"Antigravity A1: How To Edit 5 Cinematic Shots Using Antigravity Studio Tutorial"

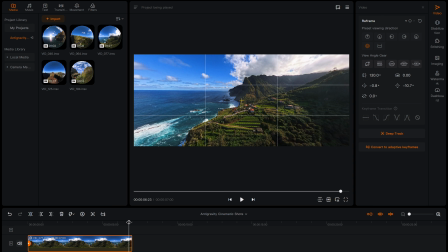Then go towards the end of the timeline, reset the tilt to 0,
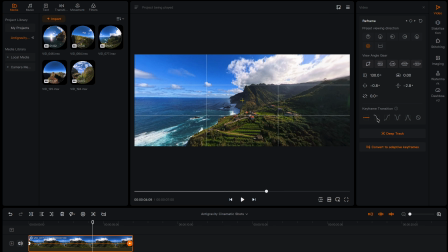go in between the keyframes, select slip in fade out for a smoother transition,
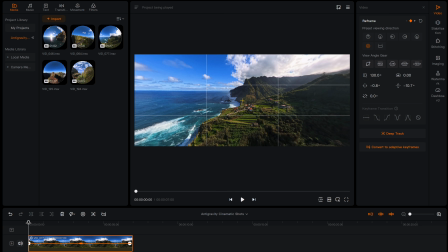and now I have a push-in shot.
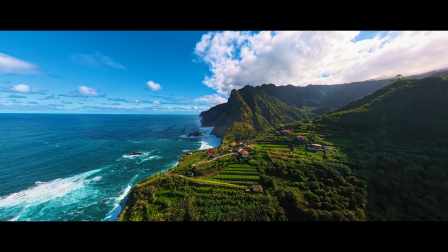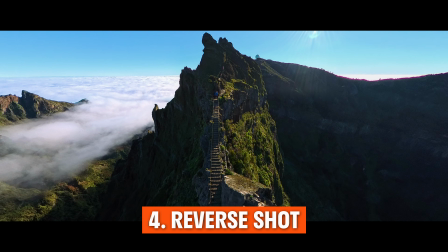Shot number 4 is the reverse shot, which is a cool way to show the scale of your surroundings.
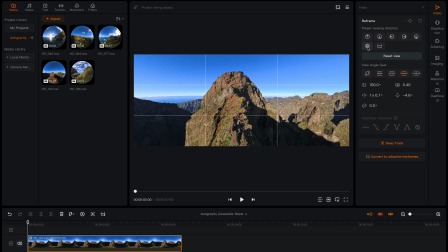To edit this shot, select free view and linear,
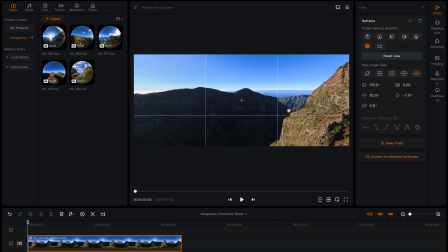and I'm going to turn the view around in the opposite direction the drone is traveling in.
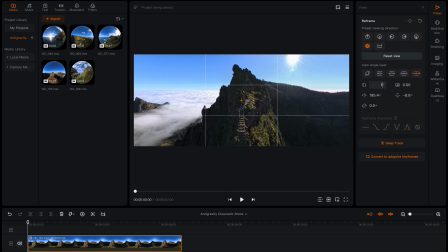I'm going to change the field of view to 130 to reveal more of the surroundings, and then click to drag up to about here to reveal more of the stairs on the mountain.
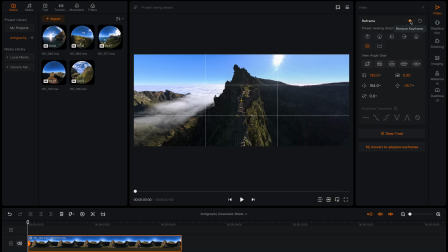Add a keyframe here to save this view. Then go towards the end of the timeline.
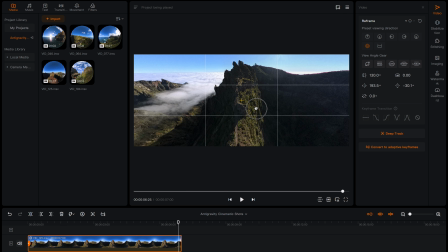Click and drag up to add a slight tilt up effect. Add a keyframe. Then go in between the keyframes. Select slip in fade out.
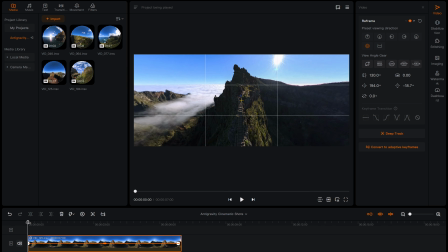And now when I play this back, I have a reverse shot.
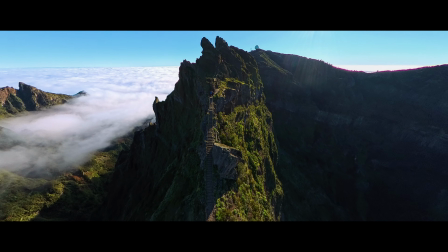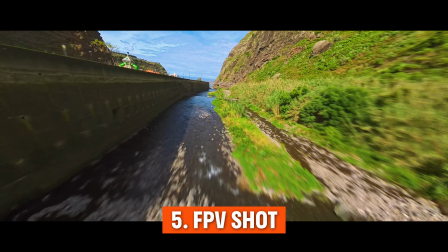Shot number 5 is the FPV shot, which is a cool way to create dynamic and intense camera movement.
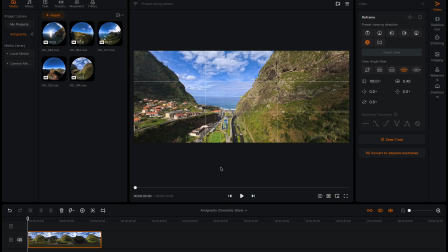To edit this shot, select free view, linear, change the field of view to 120 to make it wider.
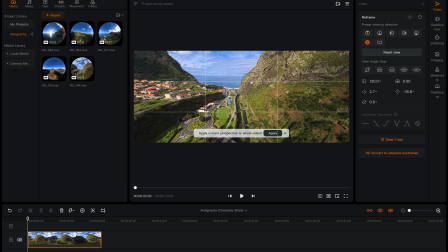I will click and drag up to reveal more below. Then I will change the rotation to 10 degrees. Add a keyframe to save this view.
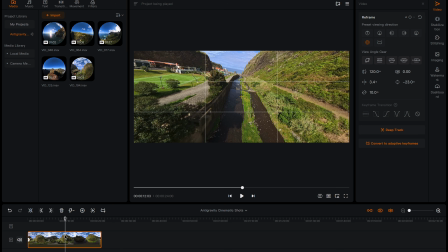Go to the middle of the timeline. Change the rotation to -10.
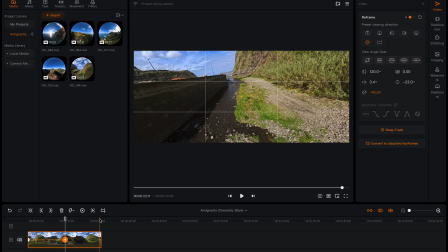Then go to the end of the timeline.
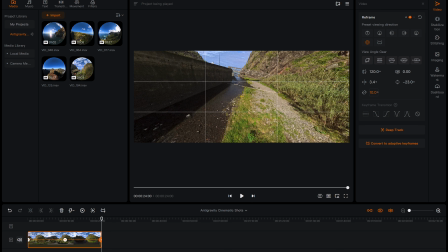Change the rotation to 10. And this is adding the twists and turns of a FPV drone.
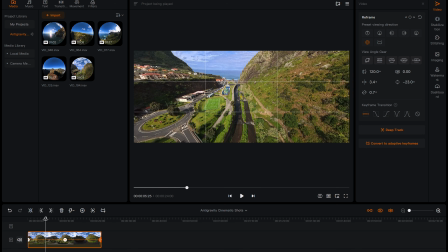Then in between the first and second keyframe, I will select fade in, slip out.
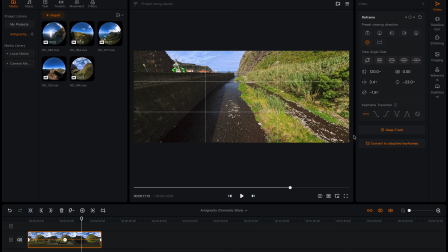And between the second and third keyframe, I will select slip in, fade out. Then to speed up the footage, tap speed, fast, 4 times.
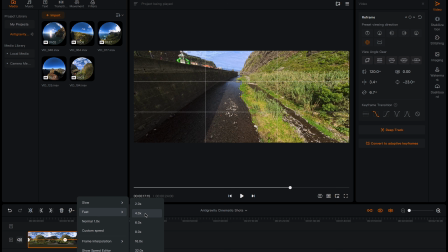And this will turn the 24-second clip into 6 seconds.
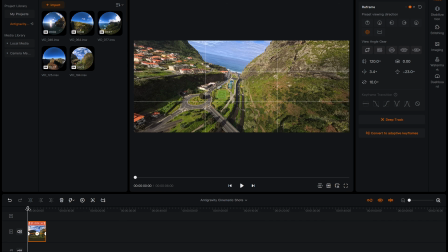So now when I play it back, I have a fake FPV shot.
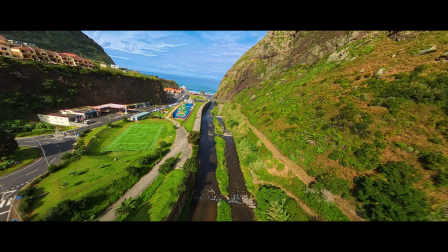That's it for this video. Don't forget to check out the Antigravity sale in the video description. Hit the like button if you learned something new. Subscribe for more anti-gravity tutorials, and I will see you in the next video.